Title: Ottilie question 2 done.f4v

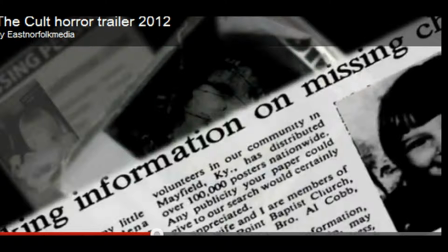Then it's cut and shown of the young girl that just got out of the car walking up the road, of a long shot of her.
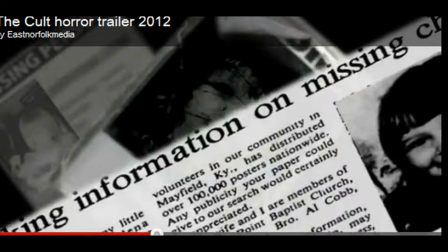Then again it's cut to the little girl sitting on a bench in the wood.
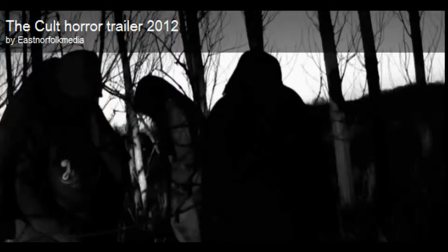Then we're cut to a shot of inside the actual wood of a couple of people walking around in dark cloaks, kind of chanting, and
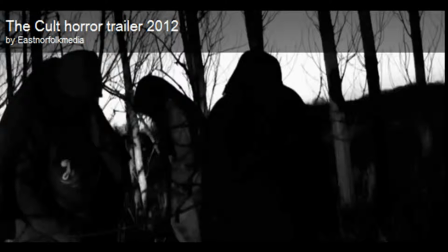which represents that this might be a cult and what the film is about.
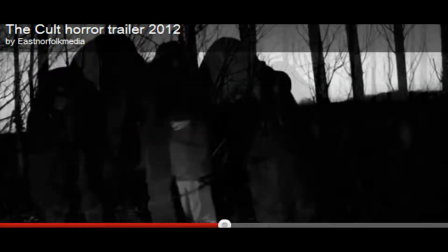So the dark cloaks, the chanting, the wood, and the creepy music that starts is also conventions of a horror film. We tried to merge each clip into one and
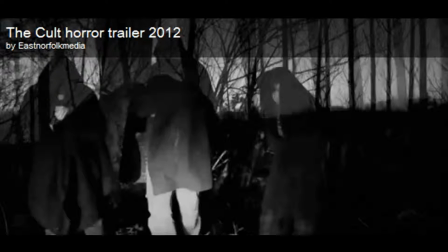merge each clip of a fade just to give it an effect of the trailer, showing different clips in a short period of time.
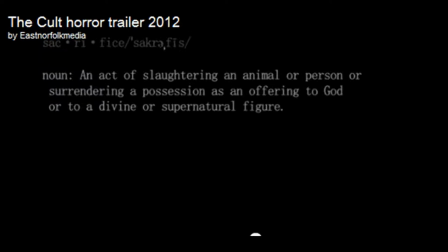Then again, the sound of the trailer changes quite strongly to a loud piano sound, which is quite creepy, another convention of a horror film. Again, cutting to another definition of sacrifice,
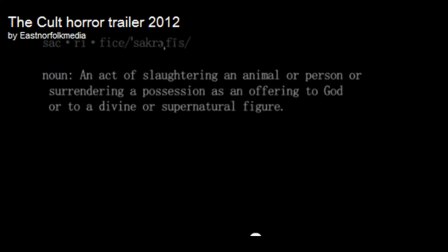which again is just giving you another sense of the film. Maybe sacrifice is shown in the film, just makes you give an understanding of what is going to happen.
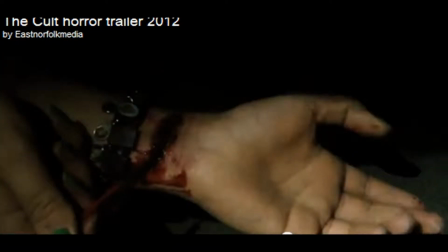The music then turns into a theme tune type,
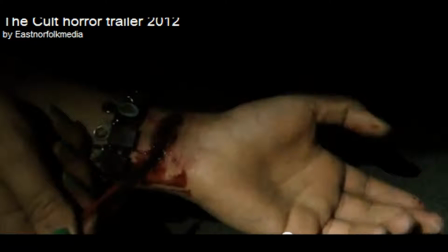is more action-like, and suits the clips that we're about to show. Quite short, fast sequences of dramatic clips,
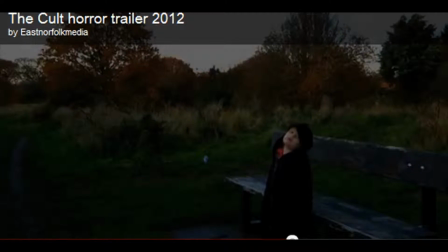which I said before are conventions of a horror trailer, and also a trailer itself. We've shown gore in our trailer, which is another convention of horror,
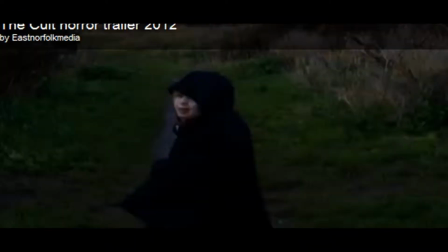and also makes the audience on their toes, like they get scared, and hopefully it makes them want to go and see it.
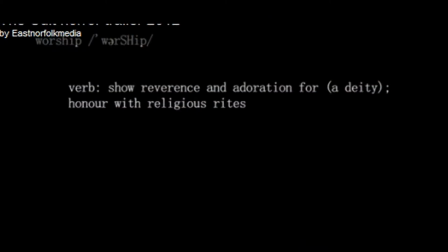It is then cut to another definition of worship. Worship kind of insinuates the fact that it's a cult and they're worshipping someone. Before that was a clip of the young girl, so maybe this is linking to how they worship the girl.
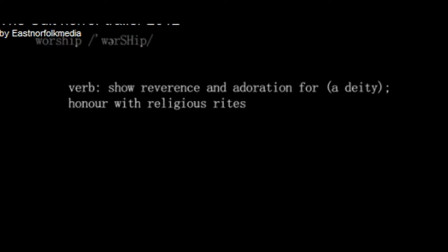The music goes not so quieter but slower, and less dramatic, and then it is cut to a clip of the wood.
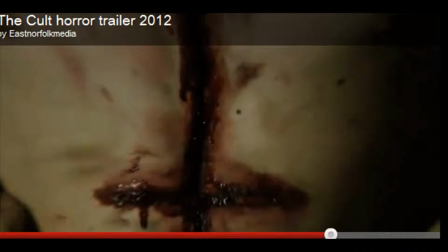And then the music turns much more stronger, heavier, and more action-like, and zooms into a part of a young person's chest,
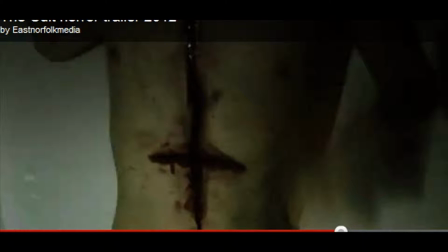of a scar that is a cross with blood and everything going out, which is another gore part of the film.
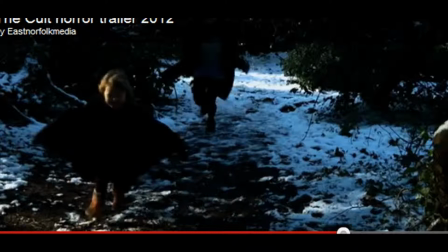There's a bit where we've shown people running, and also we've reversed them, so it kind of shows horror is kind of making it different and creepier.
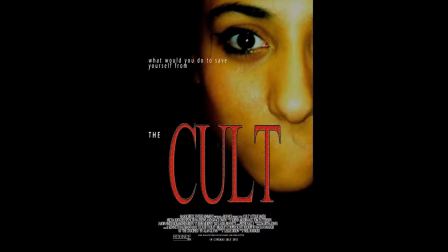The ancillary texts. I created a film poster of the film that we produced during the trailer to make it all come together to look like a coherent marketing and publicity strategy for the film itself.